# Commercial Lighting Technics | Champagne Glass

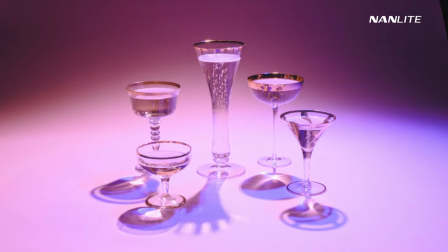It's got to move that way otherwise I'm not going to be balanced. This is amazing for me because it's battery operating. You really couldn't do this if you had to plug in a because you'd have to unplug it after every single rotation. Somebody would have to climb up there and unplug it. It would be a total nightmare.
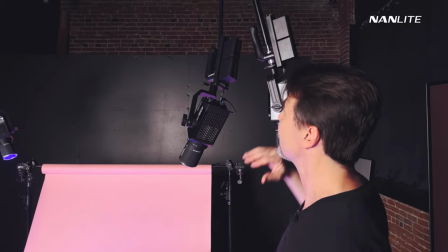With the Nanlite Forza 60, these are amazing because I can plug the Sony-style batteries right into the handle.
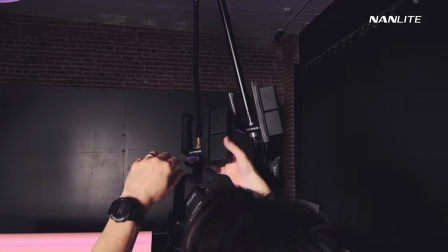Actually, let me do this. I'm going to take one down for you, and you're going to see just how easily this is done. So look at this. The Nanlite Forza 60 has a handle that comes with it. you can mount right to it. Battery operated, it plugs right in. So the batteries just click in and one of the things that's really cool about it, look at this. When I press that button, it tells me how much battery life is left. Not only is that the eject for the batteries, but that tells me how much battery life is left.
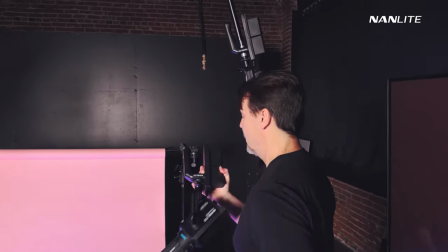Hugely fantastic. I love this. Very simple and easy to mount for me.
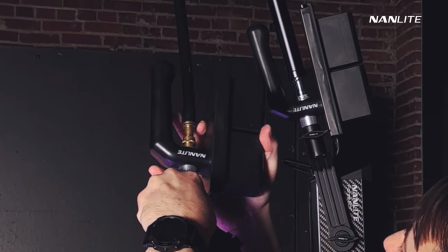Right on the Marble Orbit. No problems at all. What's What's also cool about the Nanlite with the handles, you can also get a handle that uses a V-style battery.
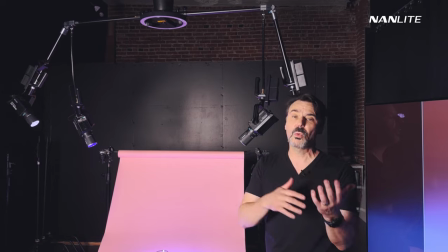So you can use the traditional Sony-style batteries or you can go to a V-style for even more power.
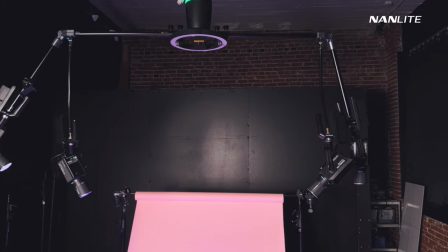Fantastic little feature. So now that the marble is rolling, let's kind of talk about the lighting here and take a quick look at it.
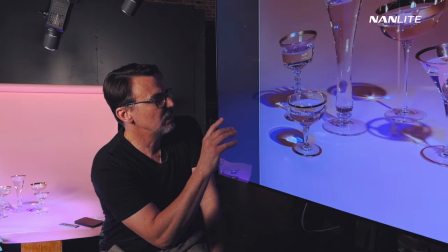So remember,
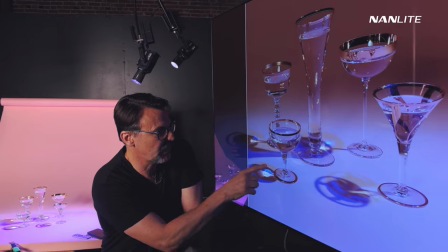we wound up with four lights and we've got kind of this double shadow going on here on one side versus opposing sides.
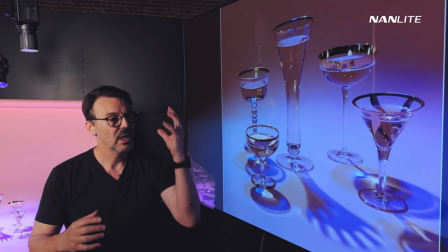When we first started to lay this out, I had my main light and I had the blue on the opposite side.
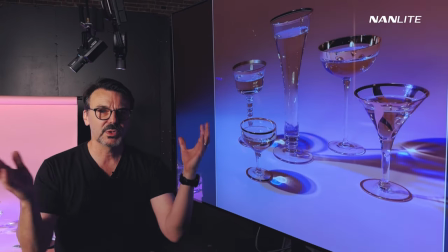And I just wanted it to kick in and fill, but in reality, I was getting a second shadow and I didn't like it.
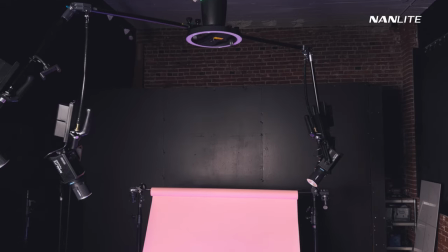So I wound up with the way these guys are mounted where they're kind of right next to each other, right?
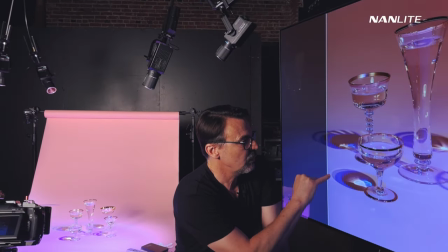I put my white light with my blue fill light right next to each other.
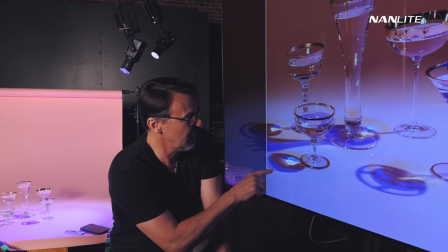And they're actually creating these really beautiful double shadows,
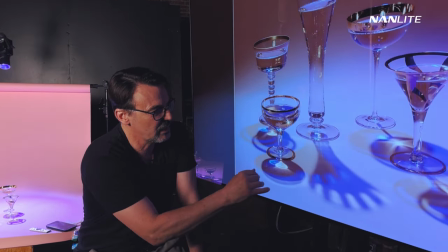but they're going right next to each other in the same direction. and we've got these golds and this purple that I absolutely love.
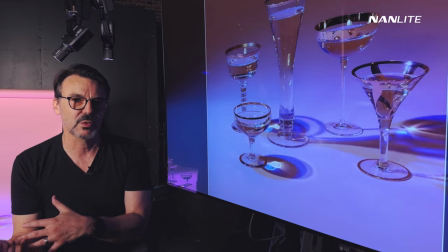And then we wound up using the other side of the marble to push two lights in there as well.
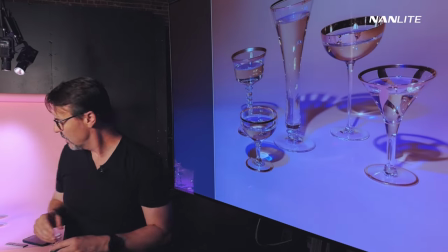I've got two different pink fills that I put in there. Let's take a look at this. They're really, really low.
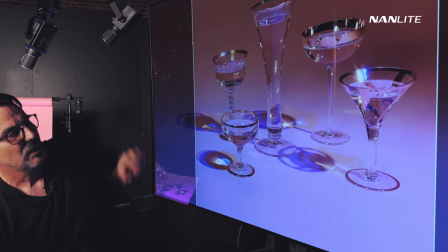And as we go through this, we're going to take a look and see what's going on in the background.
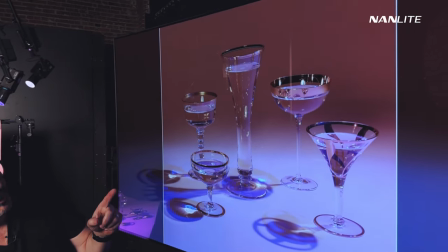Like right now, the background is getting darker and darker as we go by, right?
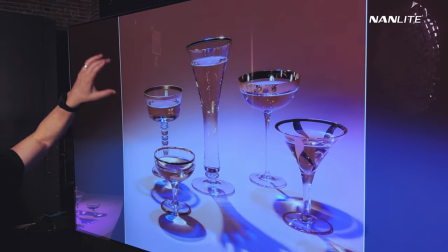and in the second that second pink fill is going to come in and it's going to get more daylight like back there it's going to kind of fill
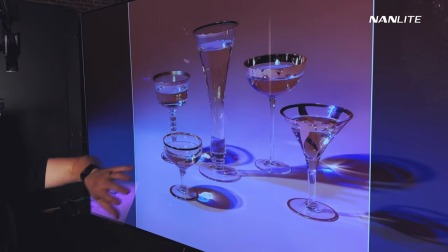in and it's going to have a very different feel to it as it moves around and it's coming in a second look at all these
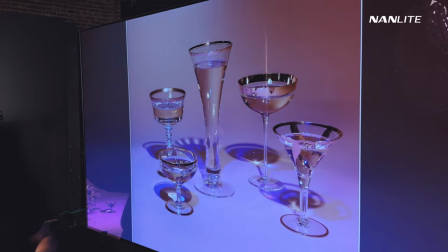highlights in there oh it's so nice here comes that second fill light that's going around so let me go into the
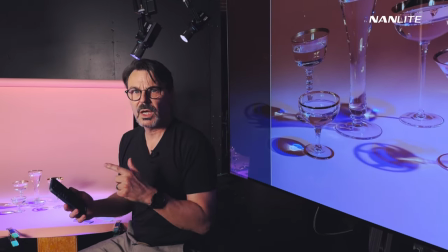app and let me show you what I'm doing one light at a time that might be the best way to do it so So I've got main,
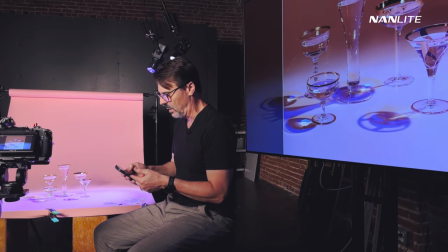pink fill 2, blue shadows, and pink fill 1. I'm going to turn everything off but the main.
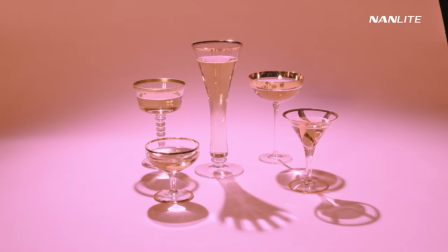So you can see how my main is creating those nice shadows as they're going around.
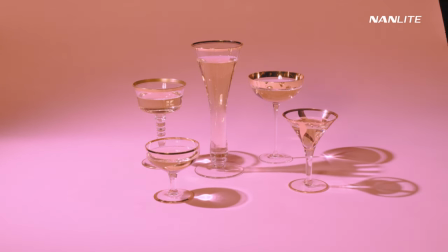It's cool. I mean, it's definitely cool. It's just not that fantastic.
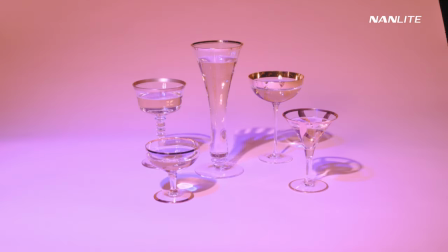So I want to add in my blue shadows. Now that light is on the exact same side.
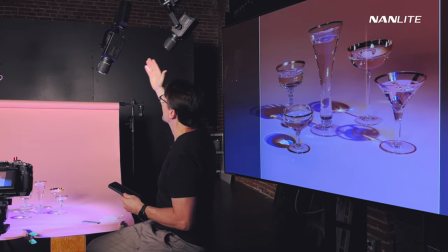So we've got our main light coming right here and right next to it is the blue shadow.
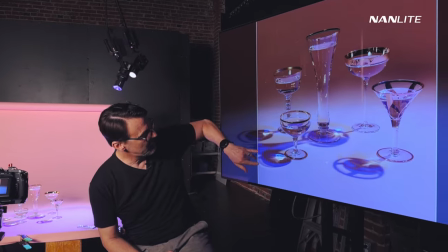And it's coming from the same direction, but it's giving me that little overlap with those double shadows that I'm loving.
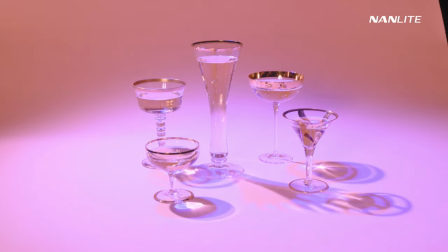Then I'm going to add to that my Pink Fill 1, which is on the opposite side.
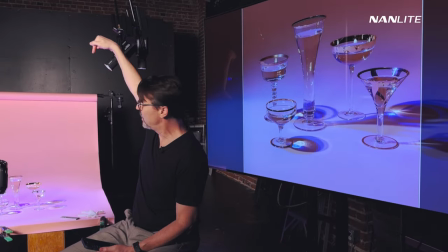And that is basically shooting straight down.
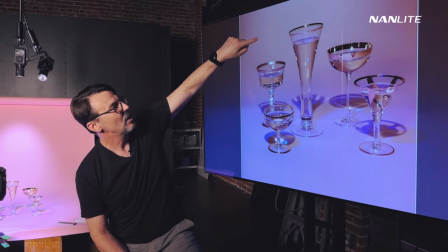And its job is to come around and bring this nice kind of almost daylight feel across the background when it's making that revolution.
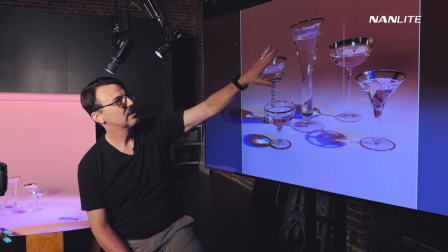Then as it goes away, it gets darker in the background, which I like.
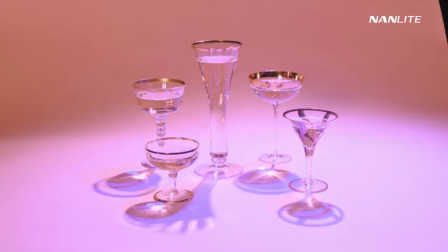And my last light, Pink Fill 2, that is also giving me just a little bit of kicker,
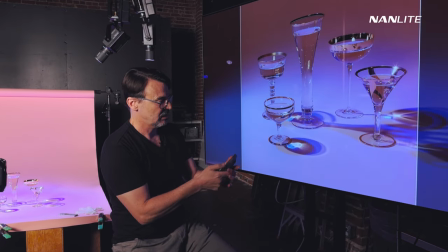but mainly you're going to see it here in the glasses. It's just kind of showing up in those gold rims.
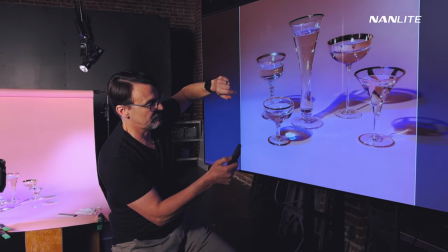Let me turn it on and off, and you can see that difference.